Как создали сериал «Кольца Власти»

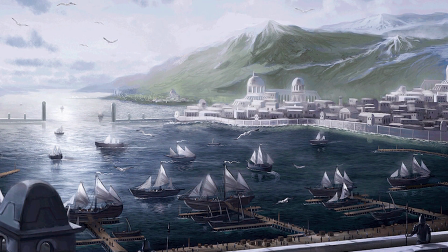4:10 Остров надо было создать с нуля, и на фильмы Джексона ориентироваться уже не получилось бы.
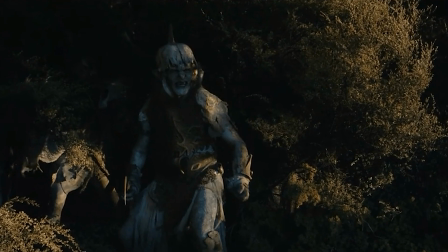4:16 Шоураннер Джей Ди Пейн говорит в одном из интервью: «У зрителей есть некоторые представления о том, как выглядят эльфы или гномы, и на что похоже их королевство.
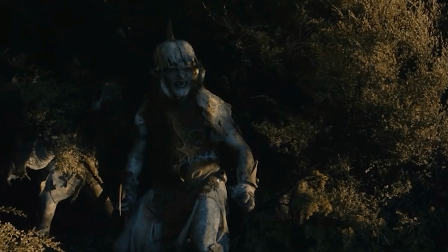4:25 Но Нуменор был для нас чистым холстом. Такого еще никто не видел».
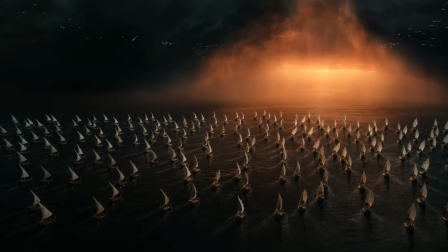4:29 Для съемок Нуменора были созданы огромные декорации.
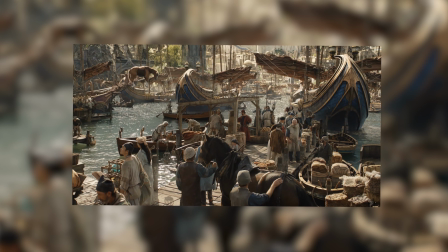4:33 По словам шоураннера Патрика Маккея, «Мы построили целый город, несколько кварталов и пристань.
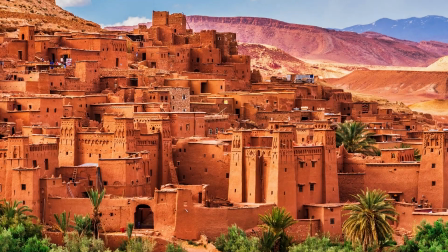4:39 Он невероятный и он огромный». Вдохновением для архитектуры и планировки Нуменора послужили разные культуры и эпохи.
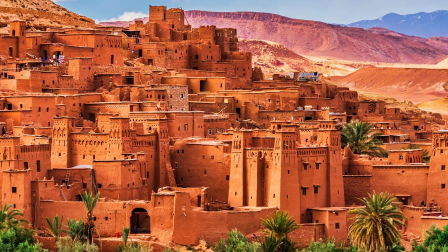4:47 Рэмзи Эйвери говорит: «Мы ушли от элегантности эльфийского мира к гораздо более смелому воплощению Нуменора.
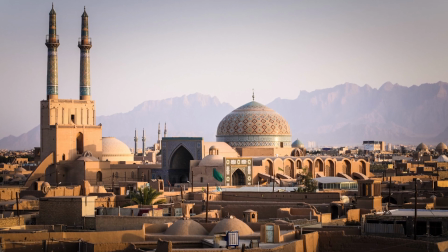4:53 мы обратились к искусству Египта, Северной Африки и Ближнего Востока, чтобы вдохновиться смелыми формами, богатыми цветами и геометрическим орнаментом.
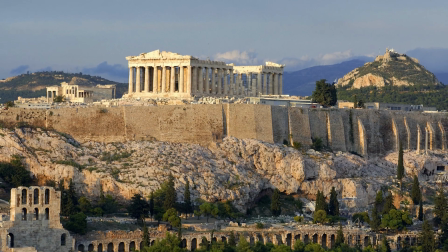5:02 В итоге мраморный Номинор посреди Синего моря чем-то напоминает Древнюю Грецию в годы ее расцвета.
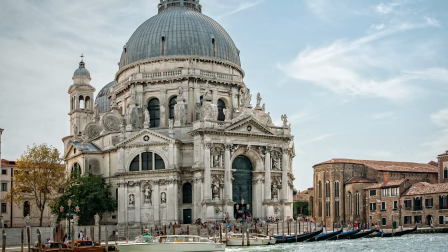5:08 Еще один источник вдохновения – архитектура Венеции. Это оправдано каноном.
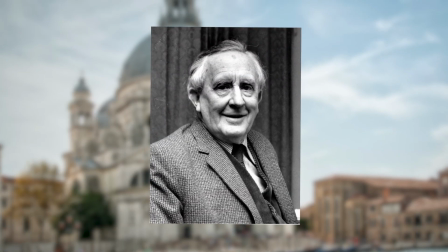5:14 Толкин однажды сказал: «Я только что вернулся из Номинора, то есть из Венеции».
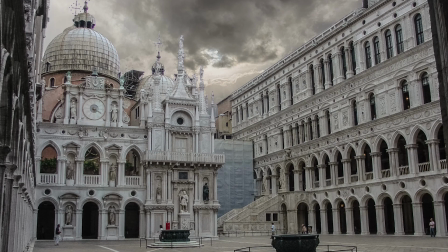5:19 При помощи мелких деталей Эйвери старался подчеркнуть, что Номинор – город технологически развитый.
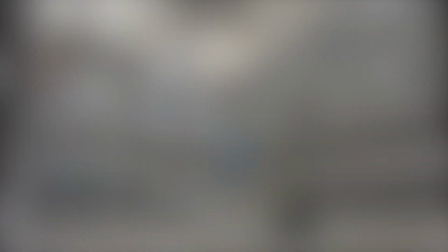5:26 Например, он учел даже климатические особенности. Башни в городе оснащены специальной системой охлаждения.
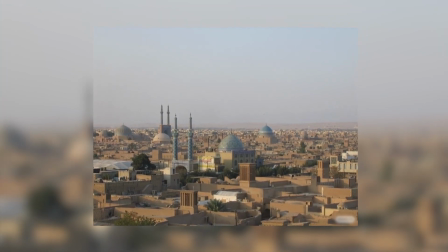5:32 Эту систему Эйвери подсмотрел в зданиях стран Северной Африки и Ближнего Востока, где есть специальные ветроуловители.
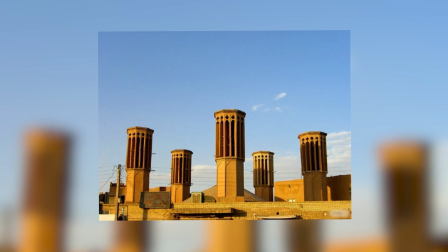5:39 Башни по всему Номинору оснащены этой технологией, поэтому атмосфера в городе комфортная и не слишком жаркая.
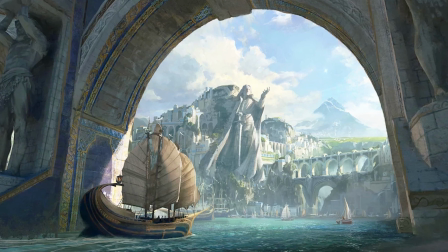5:46 Ключевые цвета Номинора – белый и синий. Белый – символ чистоты и величия, значимый для гордых номинорцев не менее, чем для эльфов.
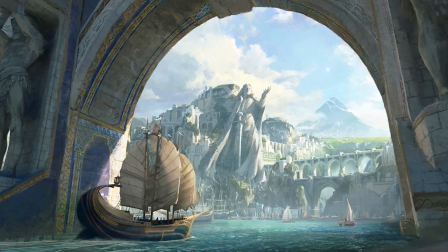5:54 Синий отсылает к тому, что Номинор, подобно Венеции на пике своего развития, контролирует огромный морской флот.
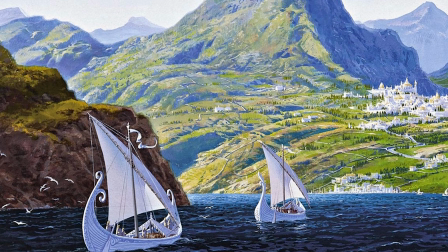6:01 Если есть флот, значит, нужно придумать дизайн кораблей, причем желательно уникальный.
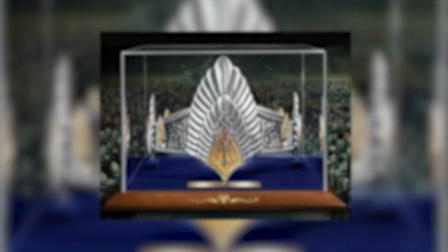6:06 Рэмси Эйвери особое внимание уделил форме парусов. Она была вдохновлена церемониальными головными уборами королей Гондора.
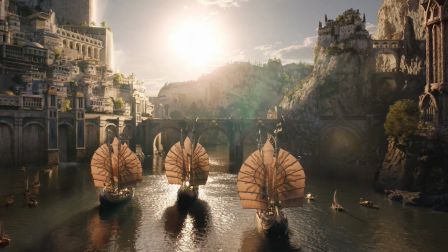6:14 Эйвери говорил: «Мы пытались нащупать дизайн, который вызвал бы у зрителя мысль: ага, это точно номинорский корабль, а не какой-нибудь там пиратский».
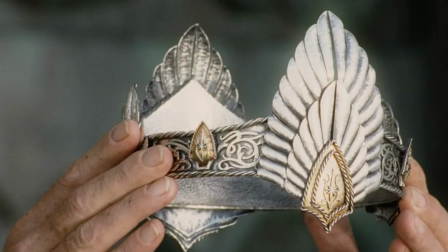6:22 Однажды ночью Эйвери листал фотографии и случайно увидел корону Гондора.
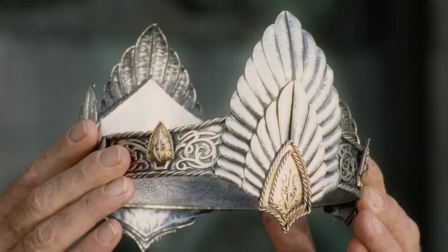6:26 Он всегда думал, что форма этой короны отсылает к крыльям орла, но в этот раз он посмотрел на нее по-новому и подумал: «Боже мой, да это же паруса!»
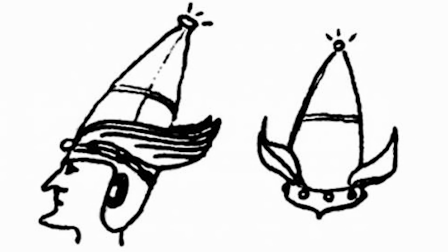6:34 Так была придумана необычная форма парусов для Номинорского флота. Причем это было не просто эстетическим решением.
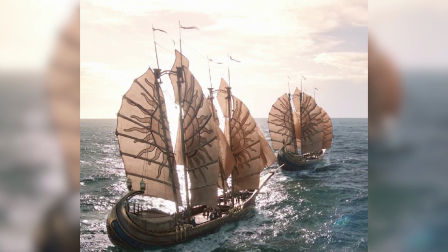6:41 Эйвери консультировался с экспертами и корректировал форму парусов, пока они не стали по-настоящему функциональными.
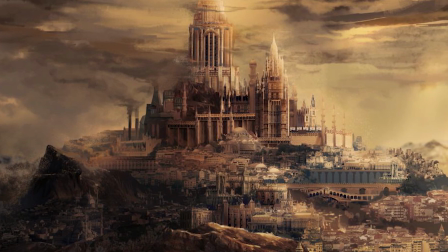6:48 Эйвери говорит: «Создавая Номинор, я стремился вызвать у зрителей ощущение чуда, ощущение тайны.
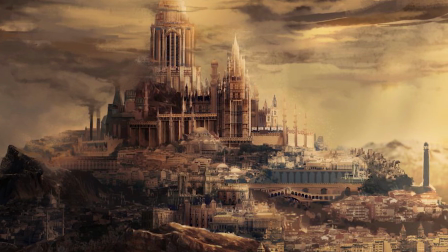6:54 Я хотел создать место, где живут, работают, играют и любят настоящие люди».
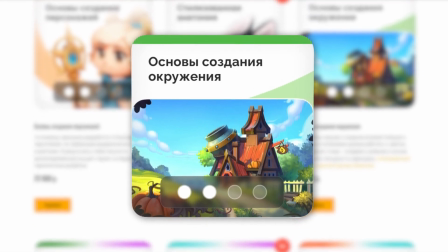6:59 А если у вас есть тоже желание создавать правдоподобные и прекрасные миры,
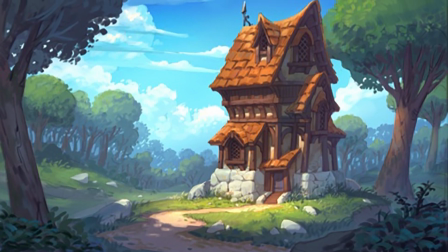7:03 но опыта и навыков пока не хватает, то вам может помочь курс Smirnoff School «Основы создания окружения».
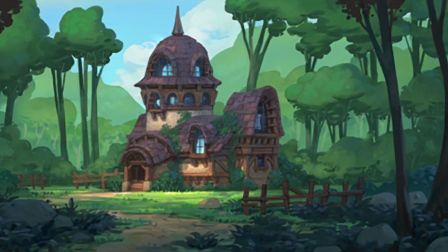7:09 Вы научитесь придумывать и рисовать локации, вписывать архитектуру в окружение, работать с цветом и освещением и многое другое.
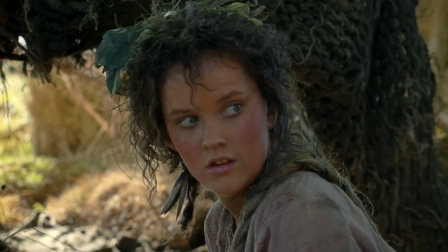7:17 Ссылочка на курс в описании. Что же в итоге? Несмотря на всю скандальность колец власти, многие люди, работающие над проектом,
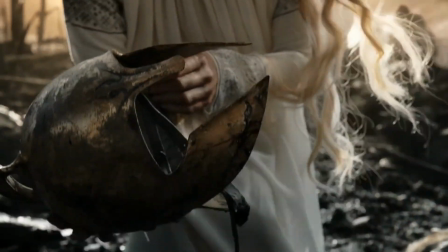7:24 искренне стараются создать Средиземье, сделать его настоящим и осязаемым для зрителей.
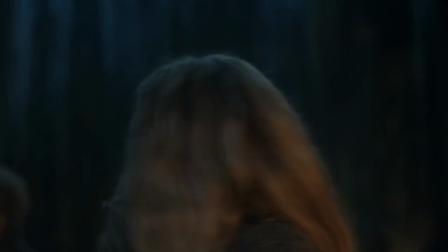7:30 И это, безусловно, достойно уважения. Ну и одно точно понятно. Сериал от Amazon – это отличный повод перечитать первоисточник.
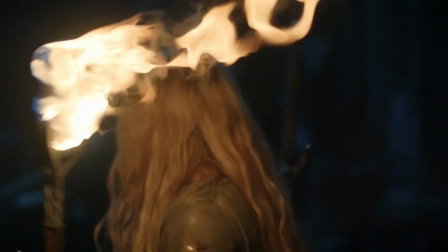7:37 Или пересмотреть классическую кинотрилогию Джексона. А вы? Любите книги Толкина и связанные с миром Средиземья?
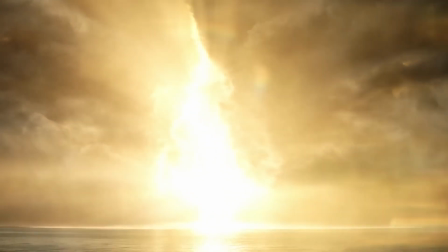7:44 Пишите в комментариях. А еще напишите, если уже посмотрели «Кольца власти». Поделитесь своим мнением, напишите, что вам понравилось, а что нет.
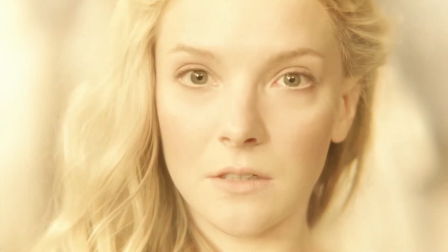7:52 И поставьте лайки, это важно для всей нашей команды. С вами была Карая, и увидимся в бессмертных землях Валинора.